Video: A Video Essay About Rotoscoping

Rotoscoping, a technique still used today in animation despite being over 106 years old, is something used by animators to help save time and money or learn how to replicate movements. While this is a way of learning form and movement or saving money, it's an important part of animation history and has changed with the medium during its years of use.
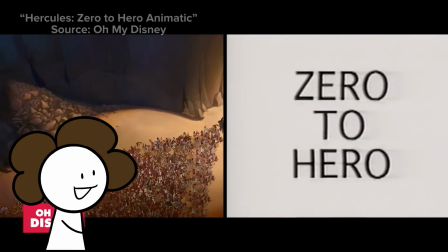17s
Now, what is rotoscoping exactly? Well, rotoscoping is when an animator projects footage of an actor doing movements.
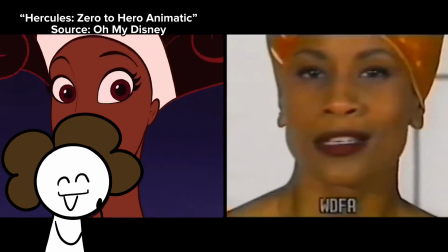24s
This could be dancing, acting, silent movement, or specific movement, such as capturing the movement of hands or a range of expressions.
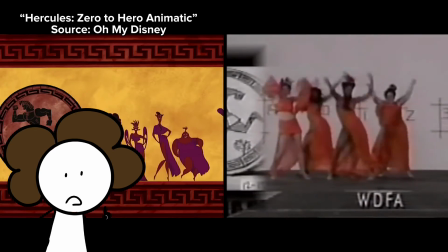32s
Then, the animator draws over the footage used to create fluid movement of a character.
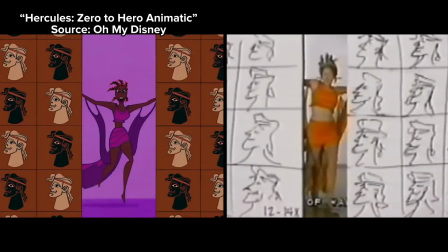37s
Here in the background, you can see the animatic to Disney's Hercules, Zero to Hero.
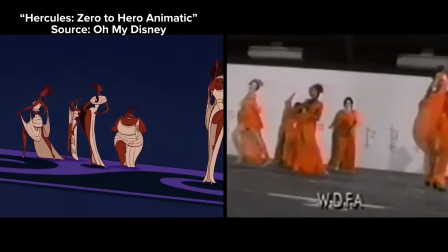42s
You can clearly see how the animators took inspiration or clearly rotoscoped movements from the actors, which helped the final product to look more realistic and fun.
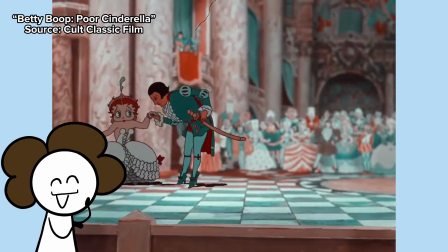51s
There are also other types of animation techniques that are close to rotoscoping. One is called rotographing, where instead of using live action footage of an actor acting,
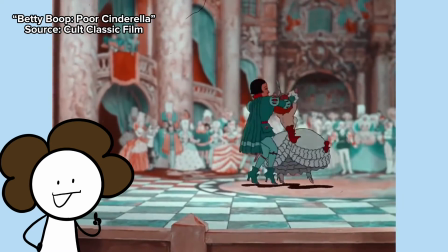60s
you would use a photo of a live background or set and move the animation cells along the background,
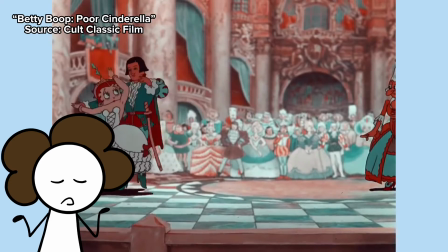65s
so you don't have to spend time and money hand drawing each background for a scene. This scene from Betty Boop's Poor Cinderella shows perfectly that,
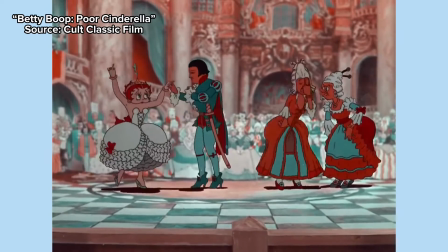73s
where you can see the characters moving along and dancing on the screen, but the background almost feels like it's on a different plane compared to them.
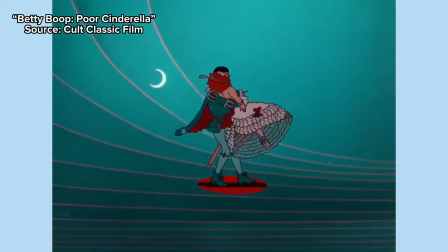81s
Also, if you look closely, you can notice that the prince and Betty Boop are rotoscoped, which adds even more detail to this entire scene.
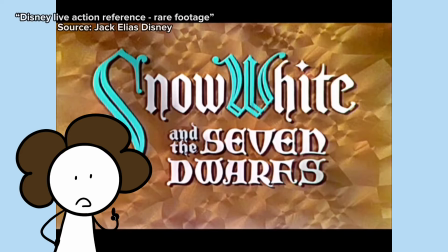89s
One more type, which is in the same group, is called live-action reference.
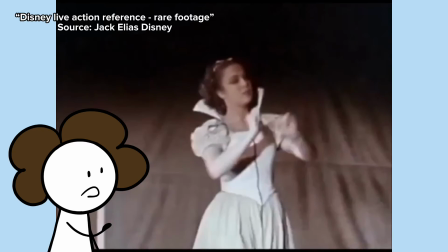93s
This is a different technique, where actors would play their roles and read their scripts while the animators either drew inspiration from the movement to use in the final product,
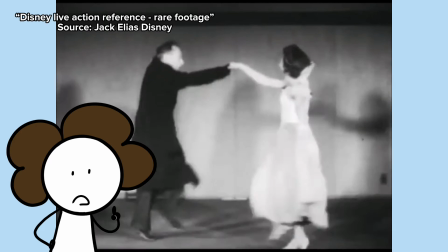101s
or copied the movement to help in the animation process.
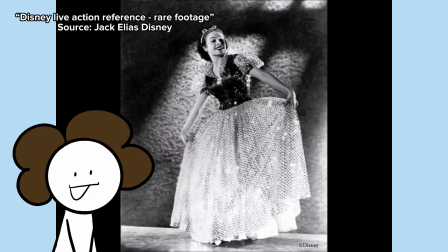104s
While more time-consuming, this way of animation can help add charm to the character, as well as keep a character's proportions consistent during the animation process.
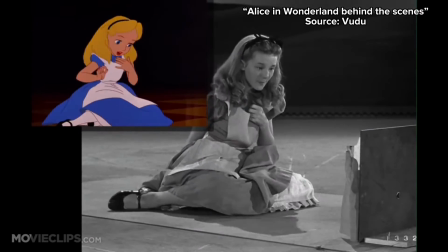113s
Here in this clip from Alice in Wonderland, you can see side by side the actor as they act out Alice, as well as the animation which is made afterwards.
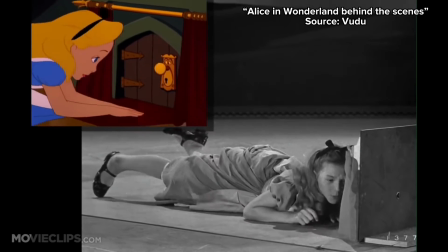121s
You can see how the animators took reference and also inspiration from Alice's movements during the acting,
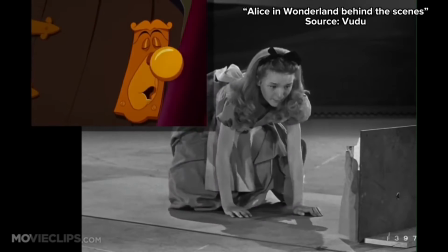126s
from how she fidgets her hands, or how her facial expressions look, how her body moves.
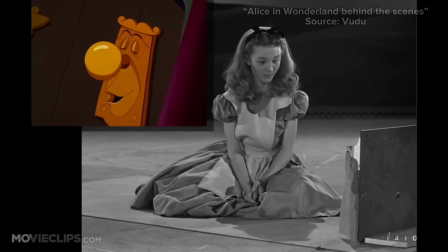131s
It makes her feel more childlike and real because they are taken from an actual human. Though, why is rotoscoping still used today?
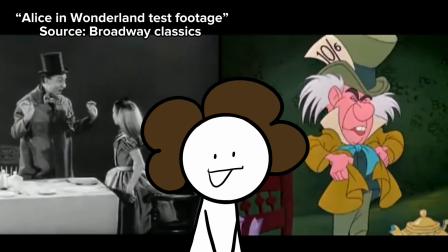137s
Rotoscoping is still used today to teach animators the basics of human anatomy,
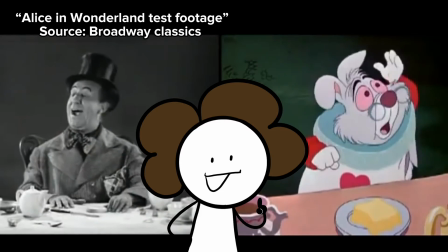141s
how the weight of a person may affect them as they move, or how people's faces change as they react to things around them.
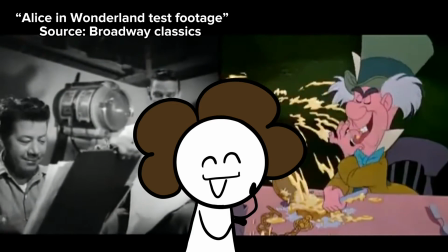147s
This helps the animator later replicate that weight and movement in their own work. Learning skills like this is important as it helps an animation look more realistic,
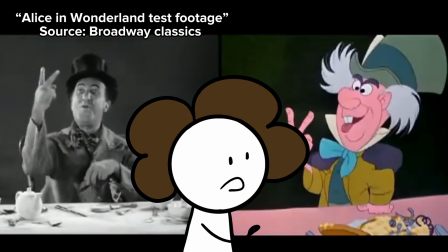155s
which helps an audience enjoy the product more or helps the audience feel a connection to the characters for their human-like traits and expressions.
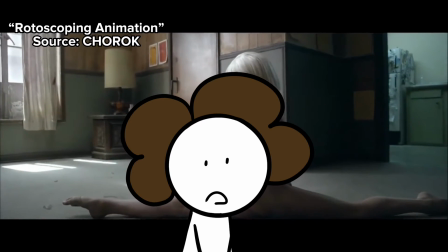163s
Time is money, which leads well into rotoscoping, as the method helps save money and time while animating,
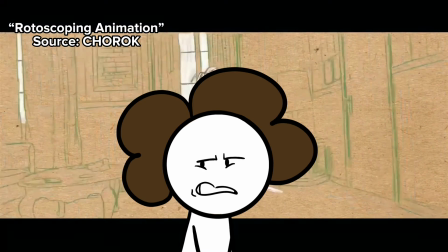170s
which is very important, as if you run out of money while making an animated project, well,
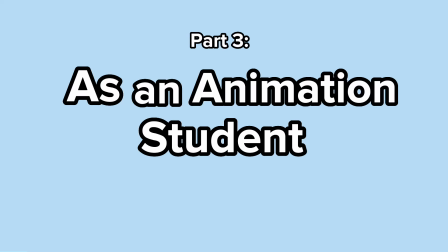175s
you won't have enough money to complete it. As an animation student, learning about rotoscoping and how to do it is important to me, as it connects me to a generation of animators that have come before me, as well as it helps me improve my skills in animation while I'm still learning.
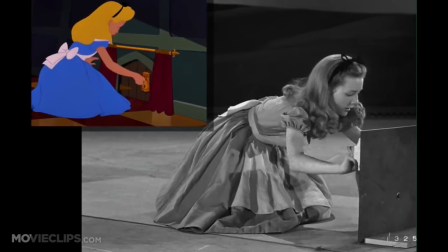188s
It's a unique technique that should continue to be taught. Rotoscoping, despite its age, has never lost its importance in animation history and animation currently,
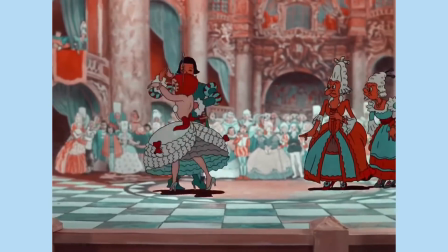196s
still being seen as an efficient way to save money and learn how to create fluid movements as a student.
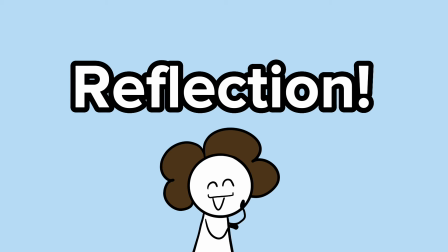202s
As I've worked on this project, I've learned how to create my own video essay efficiently in a way that makes it easy for others to understand my point. I also think that while making it, I did a good job in including clips of each technique and how it's used. What I could have done better was perhaps talk about different types of rotoscoping, as well as could have spent more time perfecting my voiceovers.
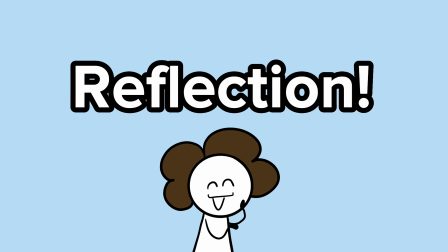222s
Next time, I'll do more research on the topic than I did before, and I'll also spend more time on my voiceovers.